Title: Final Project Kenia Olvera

Hello, this is my final project, and my name is Kenya. And the show I decided to do is Breaking Bad, and the scene that I'm going to be doing is the one where Hank kills Tuco. I chose this scene because it really is an important scene that develops the character of Hank, and it does have a big impact into his performance later on the show. I will also be sharing the new plays that I would personally change this scene to, and I will be giving my explanation.
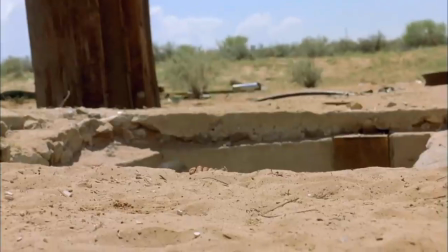28s
I hope you enjoy. This scene takes place in a very dry environment.
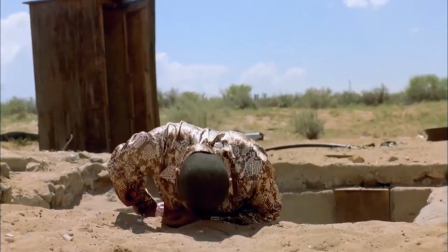33s
I personally believe this was done to show that Mexico, that a lot of the audiences know,
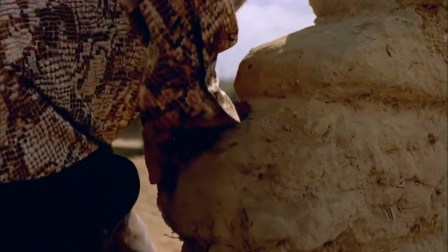39s
which is a very dry environment because it has been displayed that way many years in film.
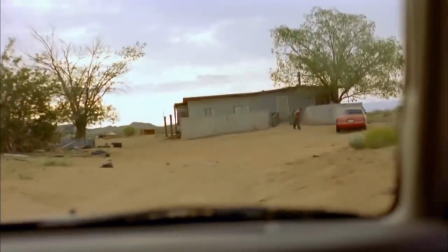45s
This angle in particular is also another one that we can see where Hank is seeing this character.
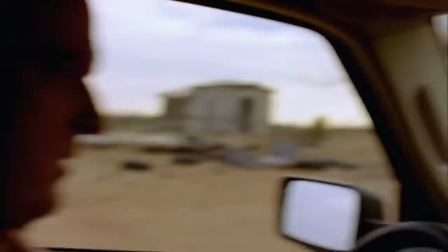52s
However, it's another reflection of how Americans view Mexico throughout film.
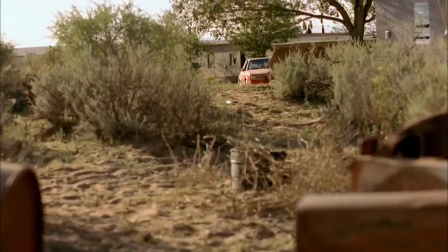59s What the hell's going on?
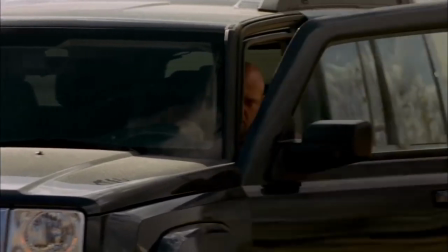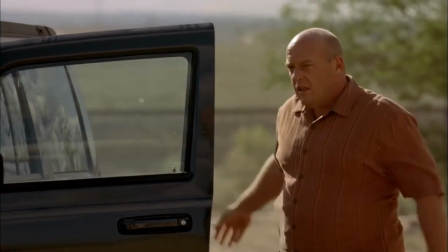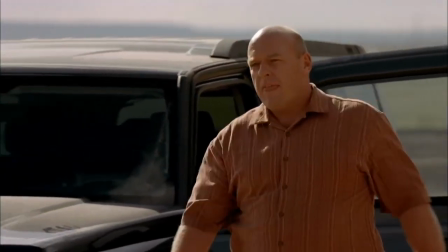72s Jesse Pinkman. Hard man to find.
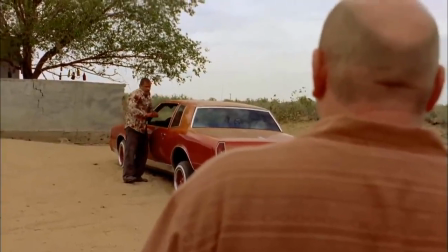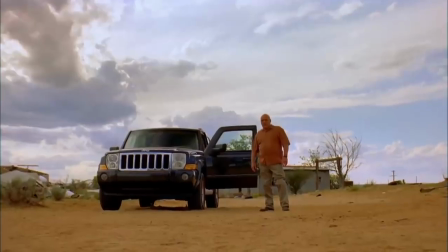85s
The tension right here from these two characters are also displaying some sort of cowboy tension that was shown in the Western films.
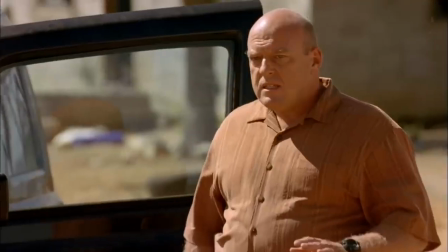99s Easy.
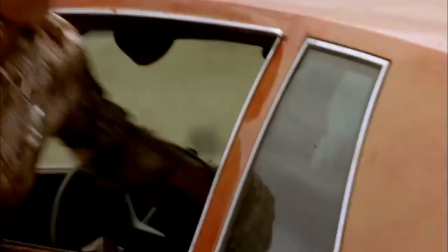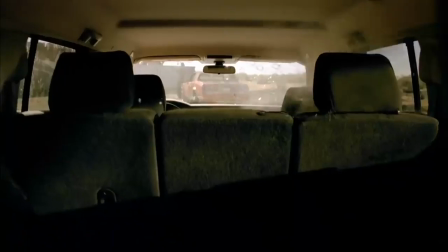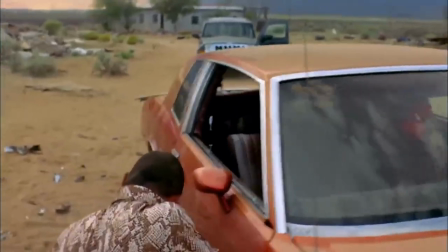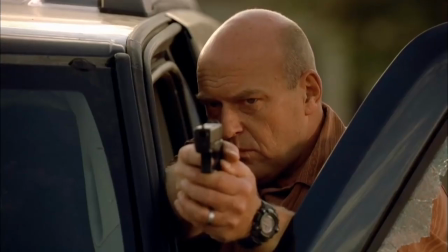Being as cool as it is, because it honestly was the one that really got me on the edge of my seat, it is also a very traditional view of what Mexico really is, and I just wish that it could have been a little bit more thought out throughout the show of what other places Mexico has to show. And I'm not talking about city-like places or anything else that's very like, oh, Mexico is like not outdated. No, I'm just talking about nature-wise. There is much more to Mexico than dryness. And I would change this scene from dry to a much more exotic perspective of Mexico.
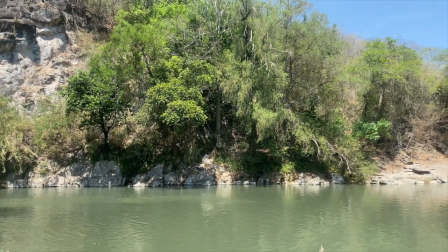192s
I would change it to this location instead. This location does give us that dry feeling that the American audience is familiar with,
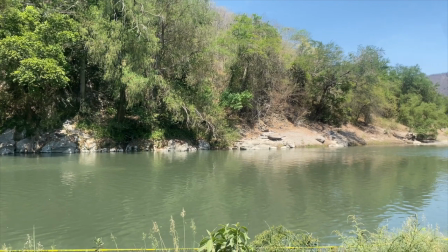200s
but it also gives us a different view, and there is more green to it. There is also a river in this place.
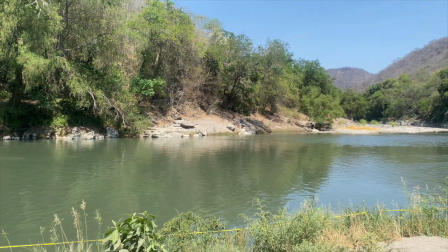207s
This place is actually located in Mexico as well,
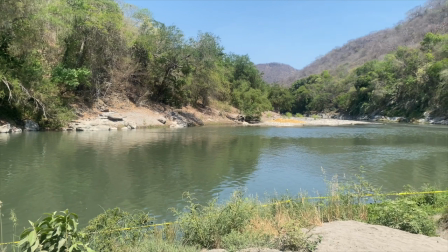211s
and I think this place would add so much to this scene of this encounter between them two.
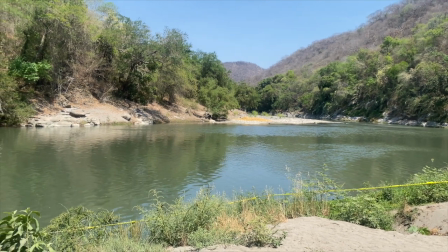217s
I also found it really cool how there was tape around this river, and it's just like it looks like a crime scene, or there could be a crime scene in that place.
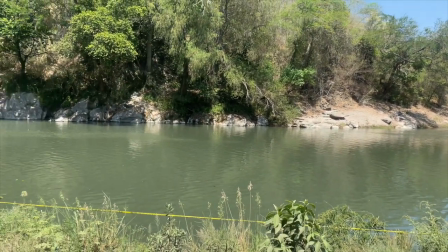226s
The time of the day that would work best is right before sundown.
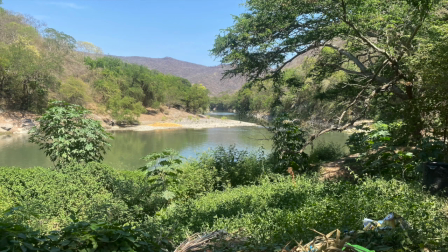230s
It would be just right because it would show a little bit of the river in a very mysterious way, I could say,
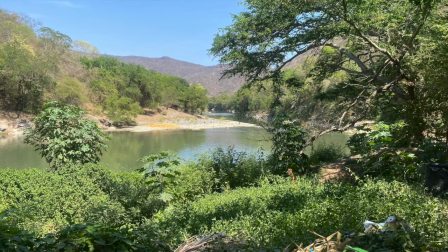238s
but not completely right when it's daytime
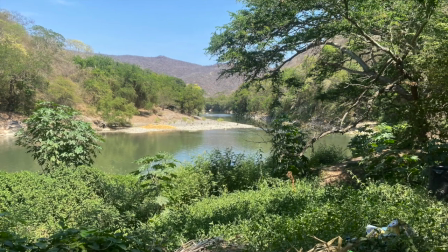242s
because I feel like it would personally take away from that conflict in between those two characters.